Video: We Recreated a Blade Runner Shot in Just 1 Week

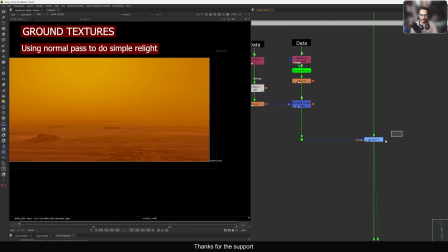Alright, so this is I'm using to do the grading. So this is just a mask in the grade to add this more additional shadow, you can see.
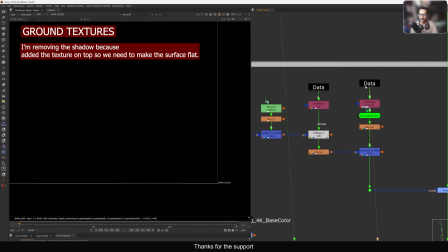So how I'm doing this one, again I'm using the data passes.
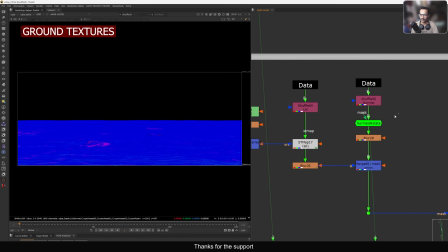So we have this normal pass, then we have using this normal rotate. So this is available in the NUKE survival toolkit, so you can use this one and you can do the relighting.
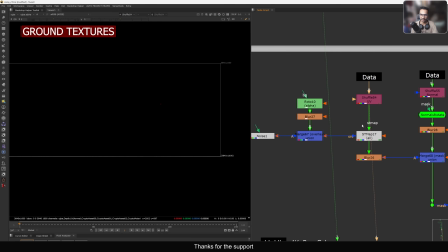So that is exactly what I'm doing. And in this side again I'm using the UV pass and this roto to create this mask.
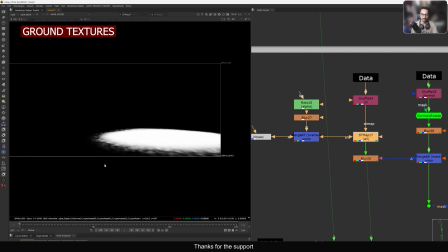You can obviously use AP matte and position pass to do that, but I just experimenting, so I use this one.
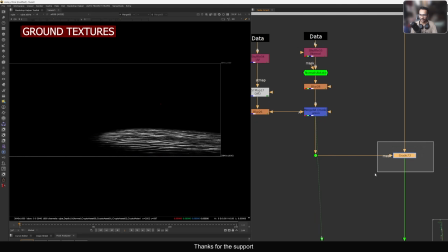Then I mask this one on this side and just grading this part to adding a more shadow.
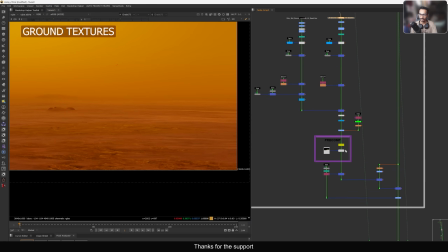And in this side now we have this texture. Now we have this section.
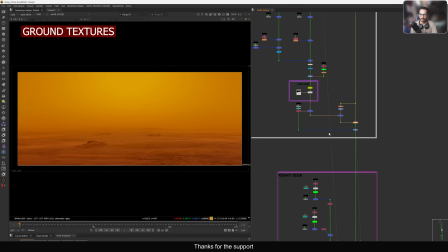Now let's view this one. So you can see now we're adding more texture in this side. So the similar approach what I did there, but in this side I'm just using this base color.
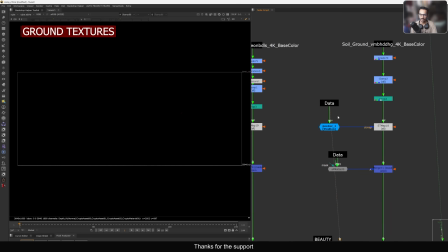This is and I'm using my tool. So I'm using this data path again and using this position to UV.
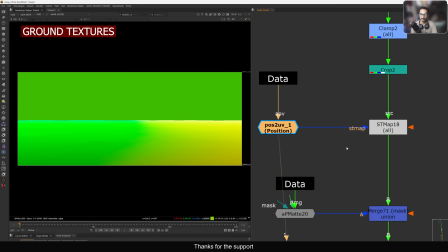I'm generating a UV based on my position path, doing a ST map.
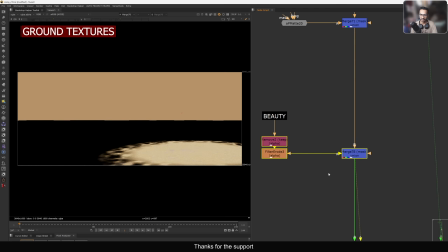You can see in this side, masking out where I want and just removing the extra from the top using the original alpha, right?
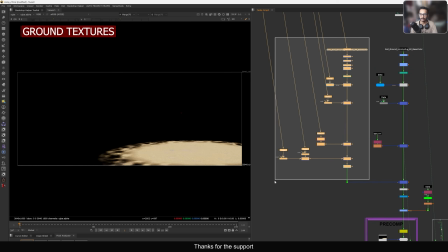Like this, just masking it. doing a similar approach, doing a similar thing here. Now we have this secondary texture here. Okay, just combining them together. Now we have two textures combined. You can see now on top of each other. Then doing a exposure up, doing the multiply, then grading it, doing a pre-comp. After pre-comp, then what I'm doing, I'm just multiplying with my blur environment.
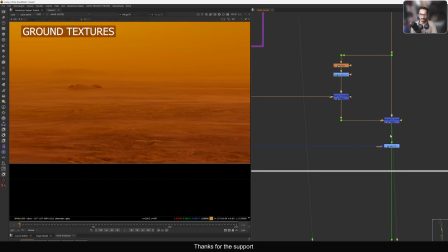So, and then we are just overing this one, so we can add more texture, more details on the ground.
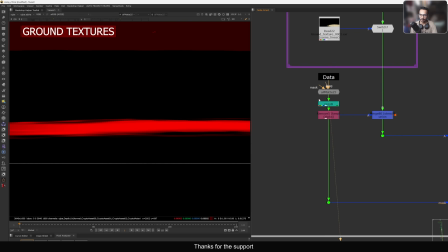Then in this side, I'm using this again data paths with the AP matte, creating this kind of matte and just removing everything.
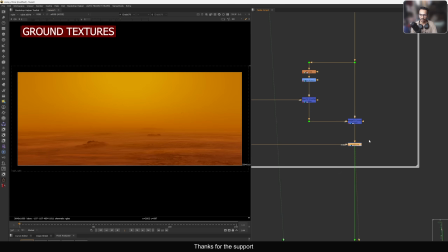So now we have this alpha. I'm doing a grade here. So in the grade, I'm adding this because now it's looking flat.
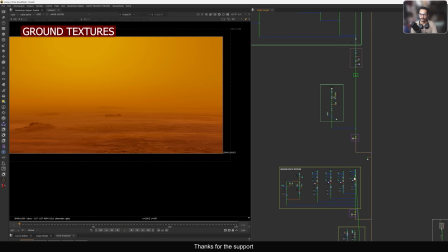Now we have adding this kind of line because in the reference we have this. So if I just show you the reference, let's bring a reference here. So if I just type ref, I think it should come. Yeah, Blade Runner. So in this one, you can see we have these gaps here.
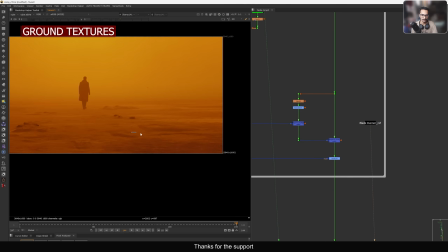So that is, I want to recreate here. See these gaps, so these bright gaps I want to recreate. So using this, I can recreate that. You can see we have one gap here, and then we have this dark texture here, It will create depth.
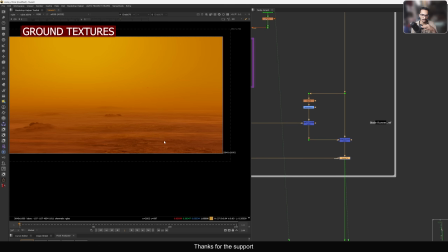It will create like there is this shadow, this is a bright area, so it will create depth. So that is exactly I want to do in this part. Now we have this right side and we have this left side. What is this? So let's quickly first see the reference. Let's watch the reference again. So in the reference, there is very cool effects going on, and you're not gonna notice when you see in the real-time playback.
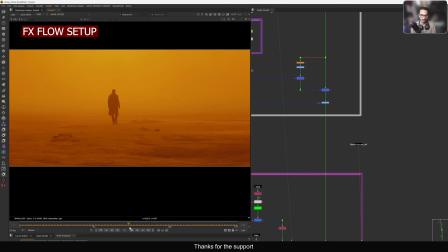Once we do, yeah, I think you can see if you pay attention to the shot, but I just want to show you when we scrub this shot. So I think if I just play this one twice speed, like 60 fps, now you can see what I'm talking about.
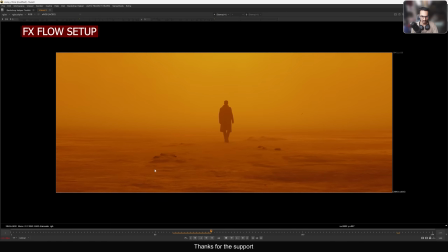So in this shot, there is very cool thing going on. From screen left to screen right, there are some effects going on in the ground, and that is the thing I want to recreate. You can see in the ground, if I just load this one, you can see this thing is flowing in the ground. You can see this.
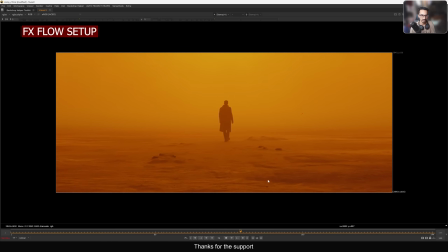All these things are going in the left to right, and that is I think this is the effects they added on top of this plate, but it's pretty cool. You can see this kind of revealing thing, and here you can see this because I'm playing in a 60 fps. That's why you can see this. If I do normal 24 fps, it's very hard to see this.
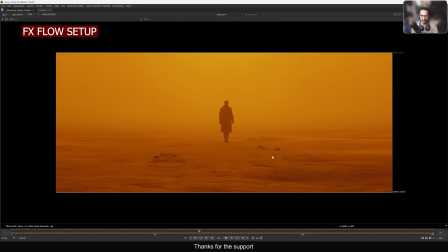You can still see, but it's very minimum animation.
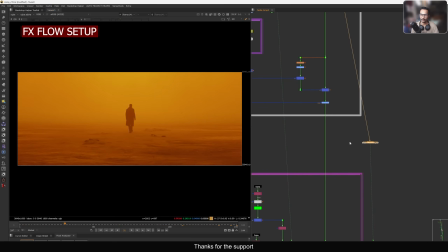That's why it's very hard to see, but it is there. So I want to achieve that in the comp. So how I did, I use extensively the UV pass to do that.
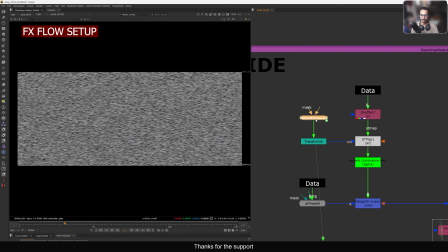So the idea is you can use the UV pass and some noises like this, and I think this noise is animated. Yeah, see, it's animating very slow, but when we do the ST map here, it is moving.
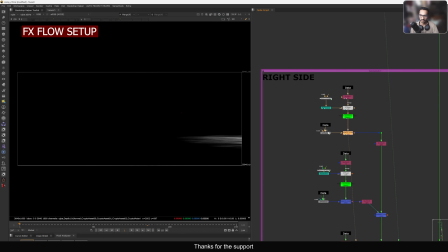And then I'm just doing a masking. So what I'm doing here in this one, in the matte, I'm using this AP matte and create a matte, and this side.